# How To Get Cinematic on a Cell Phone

It means that you don't really get shallow depth of field. that nice, smooth, blurry wash behind your actors when you zoom in. Right now, I am in focus, and the background is out of focus, and things in the foreground are also out of focus.
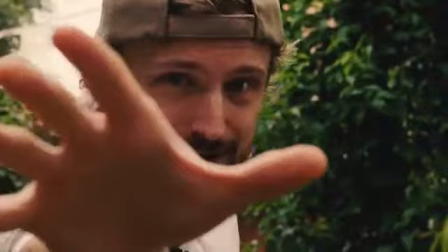258s
The goal with depth of field usually is just to isolate your subject. It tells you what you should be looking at. You know you're not supposed to look at the background because the background's all blurry. You're supposed to be looking at me. It also tells you that the background is far away or my hand is close to the camera. Pictures are flat, they're two-dimensional.
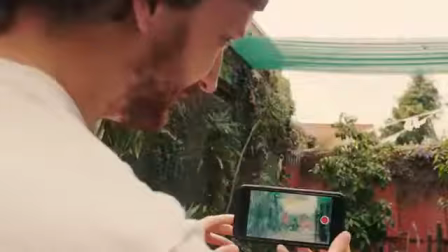274s
For us to get depth out of that picture, we use things like shallow focus, movement, and lighting to separate the elements into a perceived three-dimensional space. Because you're on a cell phone and you can't make the background out of focus and you can't make objects in the foreground out of focus, you need to use lighting to separate your subject from the background and possibly the foreground. Here's how you do that.
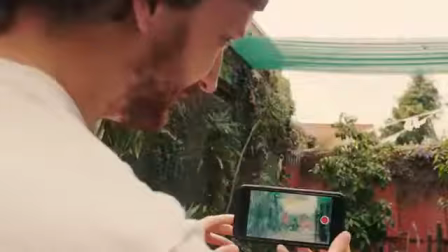294s
You can use an edge light to put an edge light on your subject. That will go a long ways towards separating what we're supposed to be looking at from the wash of things that are behind them. Also, either make your subject slightly brighter than the background, or make your subject slightly darker than the background. That's what they do in House of Cards. They tend to have the characters slightly darker than the background at times.
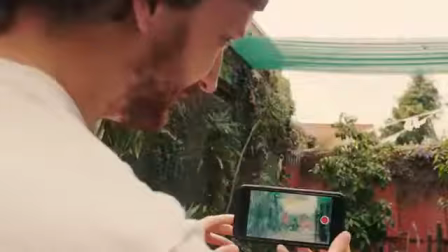313s
This creates contrast between you and the background, or you, or your subject, whatever you're filming. Maybe it's you. This creates contrast between your subject and the background, and it separates them. Once again, because you can't do that with focus, you need to rely on tricks like lighting to do so. Carmichael, will you lock the exposure on my face?
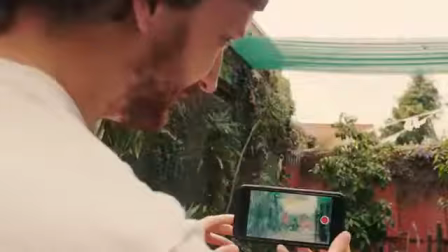332s
Because I cannot see my face. Use your manual exposure. Let's say you're filming in a dark environment and you have a little splash of light. Somebody's lit a candle or something like that. Your phone is either going to try to expose for all the darkness, causing the little splash of light to become blown out and crappy looking,
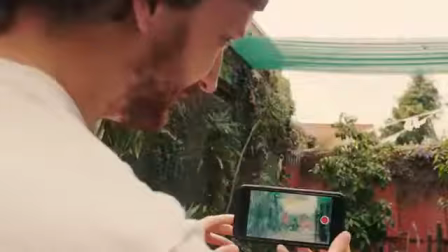347s
or that's probably what it's going to do actually. Lots of different phones handle exposure in different ways, but the iPhone handles manual exposure like this. You touch and hold on a spot in the screen where you want your exposure and focus to be locked. Now, with it locked, AE/AF lock comes up. If I darken the screen, it doesn't try to expose.
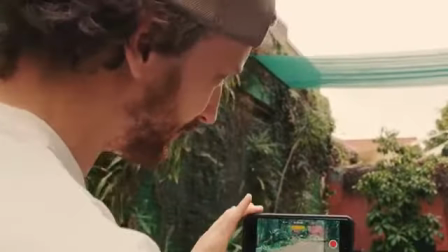365s
If I go to a bright spot, it doesn't try to expose. It's locked to that exposure. I can change the exposure by just dragging up and down on the screen. You will override the phone's automatic exposure, trying to guess what you want, and use your own artistry and sensibilities for lighting instead. This is what it looks like when you use the Ronin. One cannot forget the simple rules of composition. Just because you're shooting on a phone does not mean they do not apply. Interesting, thoughtful framing goes a long ways towards making your shots look cinematic.
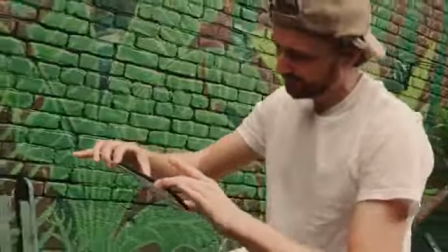394s
Play with the edges of your frame and the space within. Instead of thinking of it as a window to the world, think of it more like a 2D canvas,
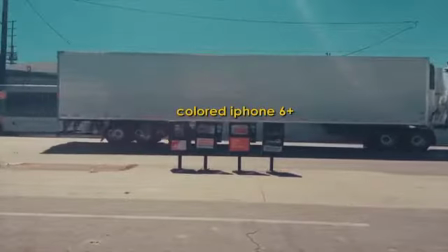401s
and you're organizing shapes and lines, colors and forms to get interesting compositions within your frame.
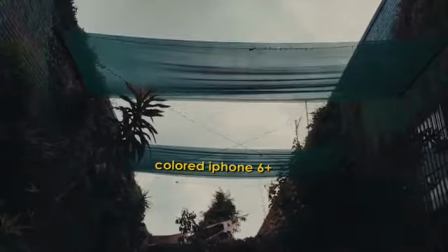409s
An awareness of how these real-world three-dimensional shapes look when composed into a 2D picture is how you get nice framing.
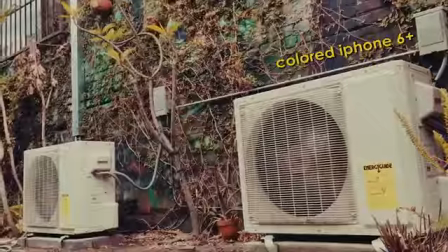417s
So even though you're on a cell phone, you can still get very nice, thoughtful images that are well composed. And in fact, you can push it a little bit further. Get a little pretentious. It'll look good. Don't forget about your classic framing rules.
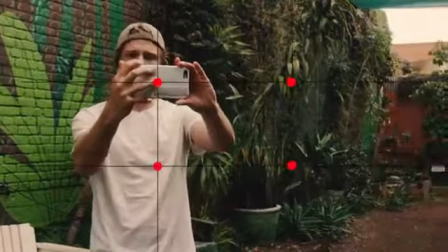428s
For example, the rule of thirds, where you put your subject on the line that marks a third of the frame.
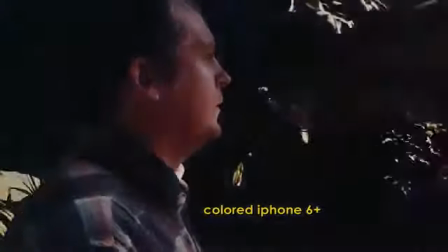433s
Or for example, the 180-degree rule, where you stay on the same line of conversation.
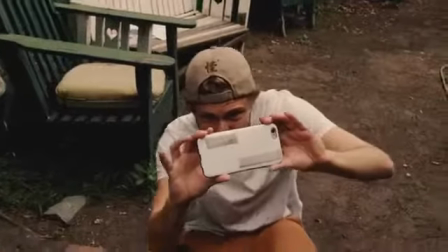438s
Another example, diagonal lines. Diagonal lines tend to be more compelling to the eye than straight lines.
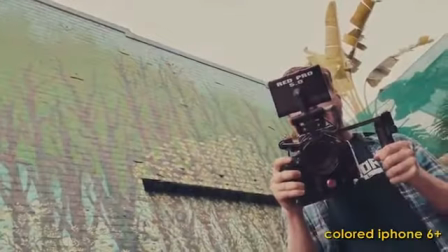444s
They lead the eye to points of interest. For example, in this shot, the edge of the roof leads your eye to Carmichael and the camera.
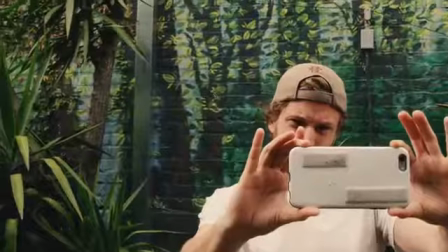450s
Another good rule of thumb is balance. Balance means balancing out one side of your frame with something interesting on the other side of the frame.
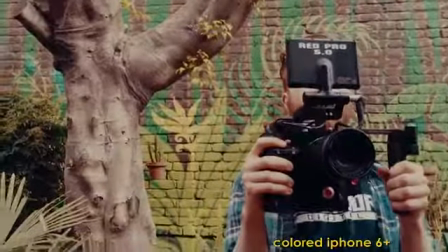456s
For example, in this shot, I have Carmichael on the right, balanced by a tree on the left. You'll notice in a lot of movies, they balance out people's faces, which very much attract your eye,
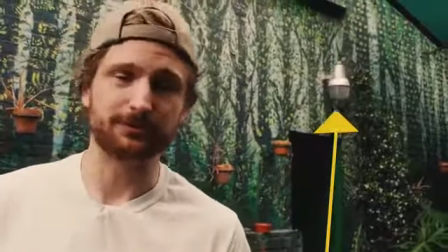465s
with a lamp or another light source, because light sources also attract our eyes. So having a light source on one side of the frame and a person's face on the other creates balance. Also, you can use imbalance to create a sense of uneasiness or tension or suspension or many other things, because it's kind of a subconscious thing.
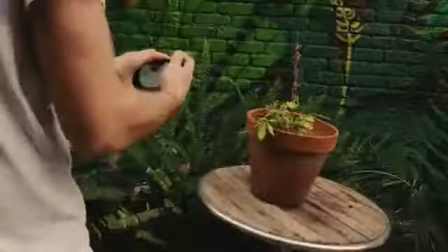482s
You just feel something. All right, so I could just get a shot of the plant, neat.
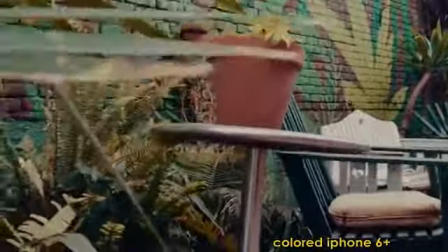486s
Or I go a little more artsy with it, get something in the foreground, like this plant, and then get something in the background here, like that sky.
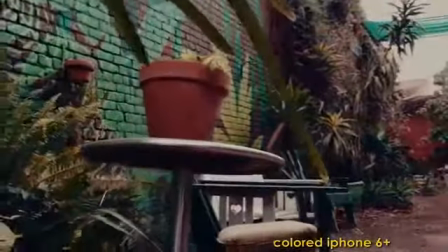494s
And then, like I mentioned, pull the highlights down just a little bit.